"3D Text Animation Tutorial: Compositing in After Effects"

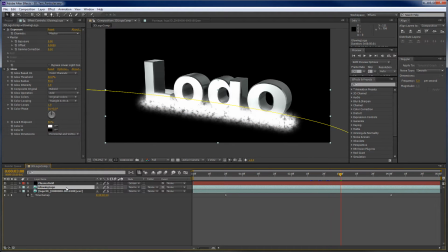746s
We have the glowing logo layer that is basically a duplicate with a glow effect and a mask to basically connect the plasma field to the actual logo footage. And the last piece that we need here is the particles.
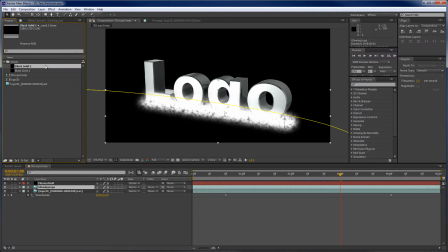759s
Those are going to be below, and I can go back to my project here and just drag down the same black solid layer that we had before, and I'll name this label the particles layer.
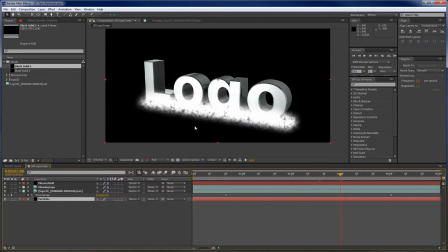774s
Alright, and so we're going to put that below the logo because they're going to hopefully appear and kind of shoot out from under it as if they were somehow an effect of this plasma field.
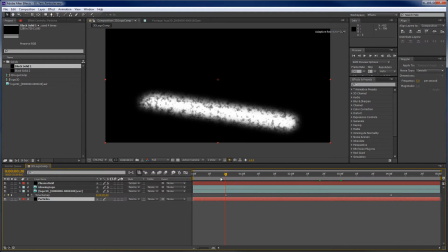787s
And so for the particles, I'm going to make sure I stay close to the start of the actual composition here, and we're going to use Trapcode Particular for this, which by default is a point source for particles.
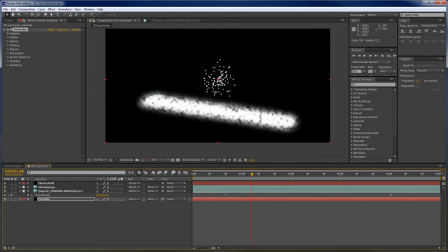806s
You can see that as we kind of stretch it out there, particles are expanding. If I keep things very close to the beginning of the composition, then the emitter, we can see that more clearly.
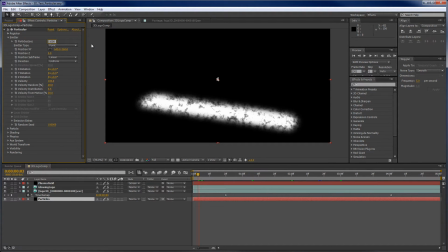822s
And I'm going to set this from 100 to 1,000 particles per second. So that's basically the emitter right there. And if I change the emitter type from a point to a box, now I can start to change the size in X, and you can see that that's expanding out,
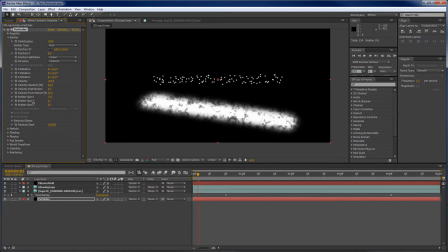841s
and the Y is going to, we can make it narrow. The Z is there, so we've got our I'm not too worried about this. We can set the Y like that. We could set the Z like that, and now we can play with the rotation
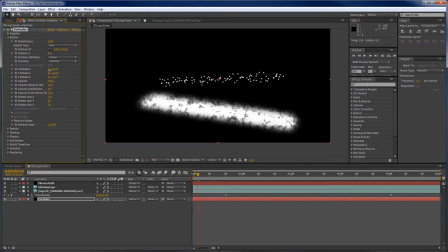861s
and how we want this to look, and kind of match it up. And then we'll just kind of move it into position. I'm just going to get it close down here and then play with the emitter size again just to match this up.
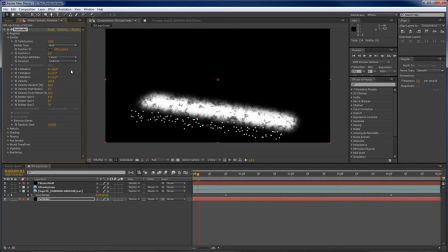880s
And visually it just has to get close. And so now that's going to get kind of masked inside the plasma, and it's going to shoot particles out. So this is good.
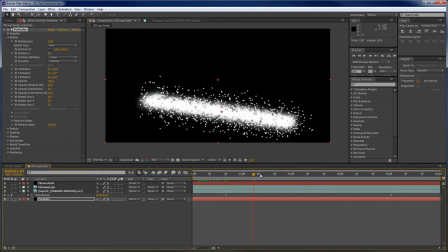897s
We're on only a minute here to set up, and we've already got kind of a good particle generation set up. One thing I would like to do is just make the particles a little bit bigger, so I'll double them in size and see how that looks.
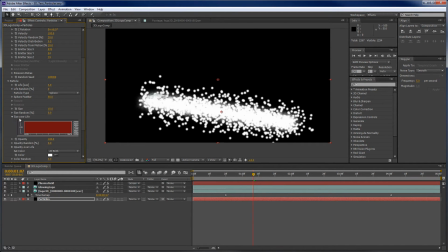913s
Okay, a few options here. You can change the size over the life of the particle.
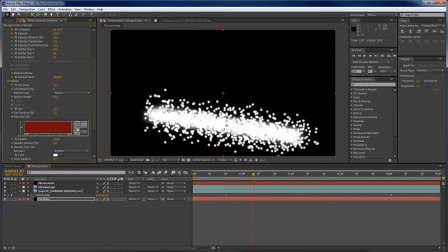920s
Some basic settings. And this is particular, and there's some great stuff in here. Different options. We'll have to cover those in a little different tutorial.
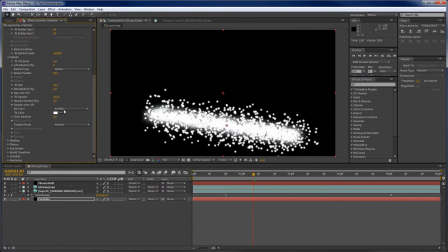933s
But we have a whole lot of options for the size of the particle over time, the color of the particle over time, that kind of thing. I need to go to physics and actually turn on gravity. So I'm going to set gravity to 100, see what that looks like.
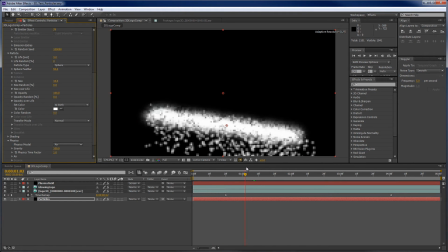947s
Now we've got gravity pulling that down, which is excellent. And let's see.
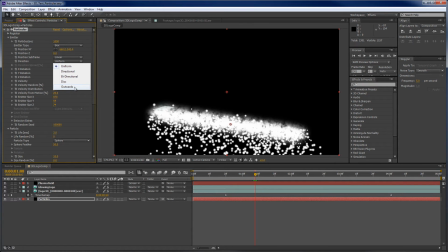957s
I think I want to change the direction to outwards so we get more of a shooting out from the
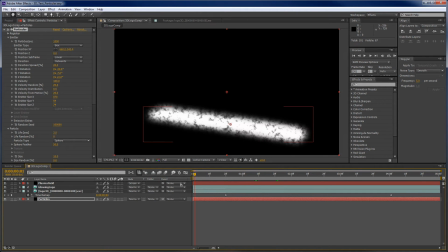966s
surface effect. Okay. So now we've got a situation where we've got the particles, they're being generated. They have a softness to them, so there's almost like a glow on them already.
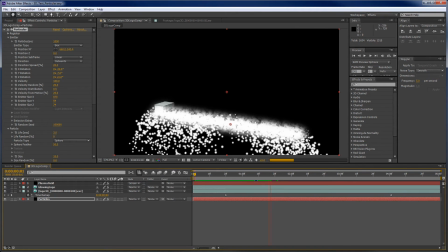979s
And they're helping to sell the idea of the plasma field, and they just add visual interest here as well. So and that helps to drive the appearance of the logo. So we're actually in really good shape.